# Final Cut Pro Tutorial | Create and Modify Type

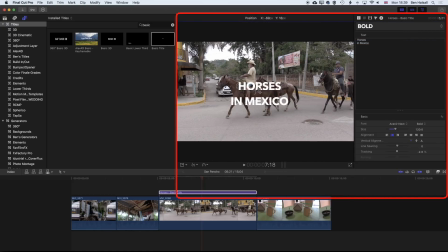[3:59]
And if we want to move our type around now, you can see when we've got our type highlighted, we can use this little dot in the middle here to move it around. Our text is aligned to the center, so it's going to snap to that central spot.
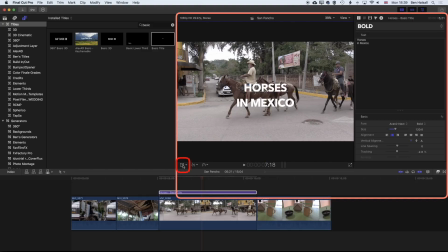[4:15]
And this is different to moving the alignment with the transform tool, which we can do as well. So you can see I can transform my text here, but what's going to happen when we do this is we're losing the edge of that type box.
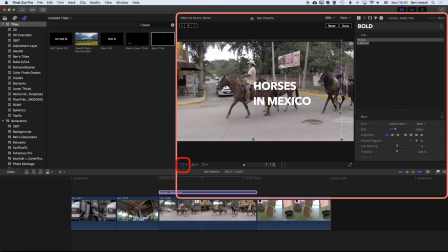[4:31]
So if we do things like aligning it left and start to type out more, then we could be cropping our text. What you might also see, we'll just reset these options here. So I'm going to reset the position here and turn off my transform options.
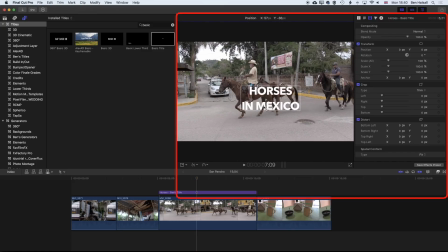[4:44]
We might also see when we're moving around, when we hover over our text box, this lighter area that we can use to move it around as well. And this is basically repositioning the text in the same way. Okay, so we've got two ways of moving the text.
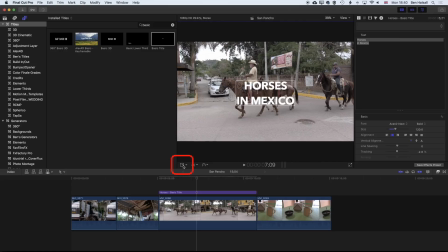[4:58]
One is with the text box, and one is with the video transform options, which can also move things around. And you want to start by moving the text box around rather than the video transform tools until you're doing something like animation. So we can align things to the left, we can align things to the right.
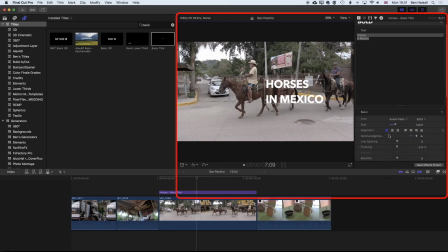[5:16]
If we want to align things to the left and then position it differently, we can change the position of that, and that's what we're doing. You can see when we move this to the left here or move it to the right, we're actually modifying this X position within the text options itself.
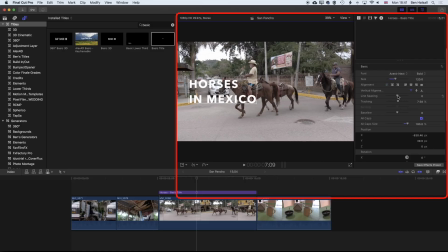[5:33]
Okay, we've got all the options for tracking in here as well, for line spacing, and then also for baseline shift and stuff like that. So if you're used to formatting type, you'll be familiar with some of these options. Down here we have rotation, which allows us to rotate on the X,
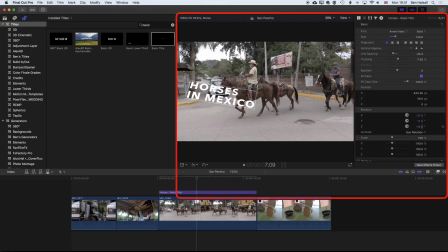[5:50]
Y, and Z axis our text, and we'll just reset these. And I think we'll move this text just down a little bit so it's in this area of the screen where we can read it a bit better.
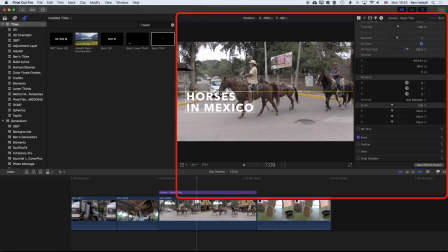[6:02]
There's a couple of tricks for making things more legible on screen, especially if you've got white areas of the screen like this car behind or the sky in the background here. You can see when we place the text over the top there, it becomes virtually invisible. So if we want to modify that,
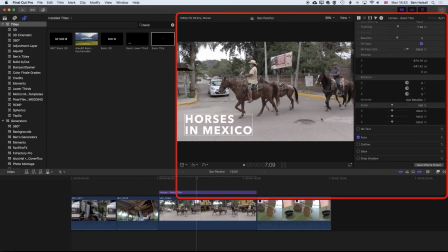[6:18]
and we can use a color correction and a mask so that we're only affecting the little bit of the video behind that text. And we can also use a drop shadow. If we turn that on, you can see that when we start to place it over the sky in the background at the top, then we kind of fix that a little bit, although you might want to play around with the blur as well.
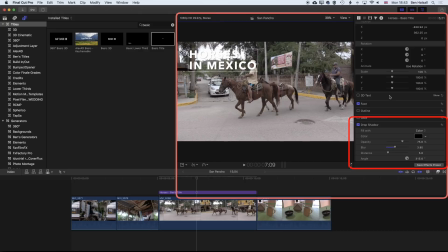[6:37]
And then we can move into more advanced options, the video. So we need to select the video layer, and then we can drop into our effects and drop the highlight so we can darken the video a little bit,
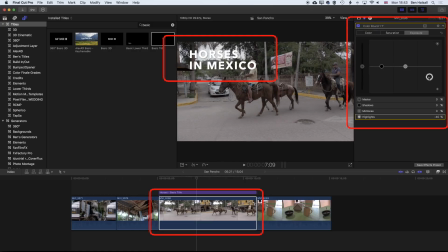[6:50]
which you can see will make the text more visible.
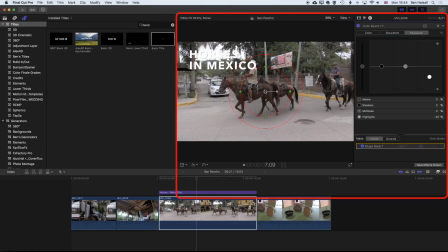[6:53]
And then we can use a shape mask to actually allow us to just mask out the areas that we need to, so that that text is more visible rather than the whole video itself. So we still kind of get that nice punchy color with the rest of the video, but we're not obscuring the type around those clouds.
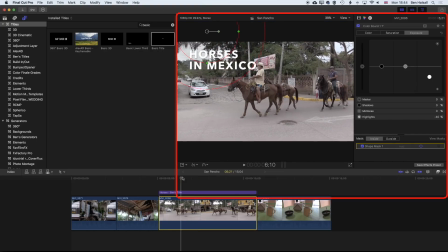[7:12]
So you can see now that text is visible,
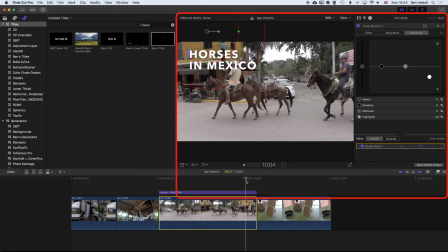[7:16]
even though we're moving it over that white area in the sky.
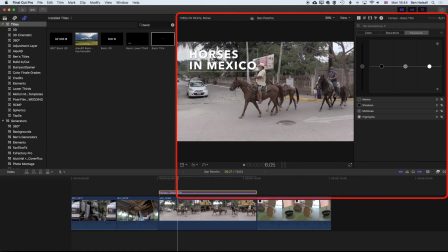[7:21]
So the same would count for the text if we moved it down here. We could also darken that area of the video so that the text pops a little bit more, and we can modify this shape so that the color adjustment that we're applying here,
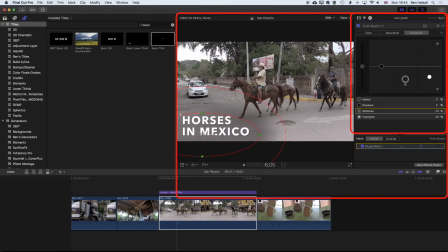[7:40]
if we jump in there, is only being applied to that small area of the video. And with something like this, less is more. You don't want to overdo it, but you can help your text to pop just that little bit more from the background by applying these kinds of changes.
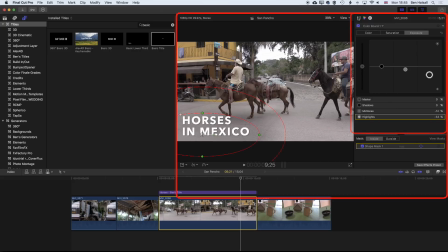[7:57]
So let's click out of here and come back to our text.
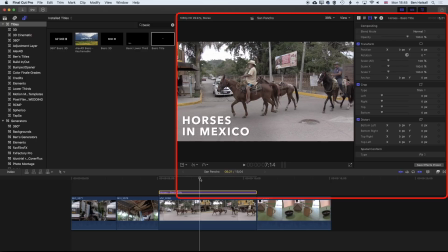[8:01]
So one thing we can do with text, obviously, is add some animation to it.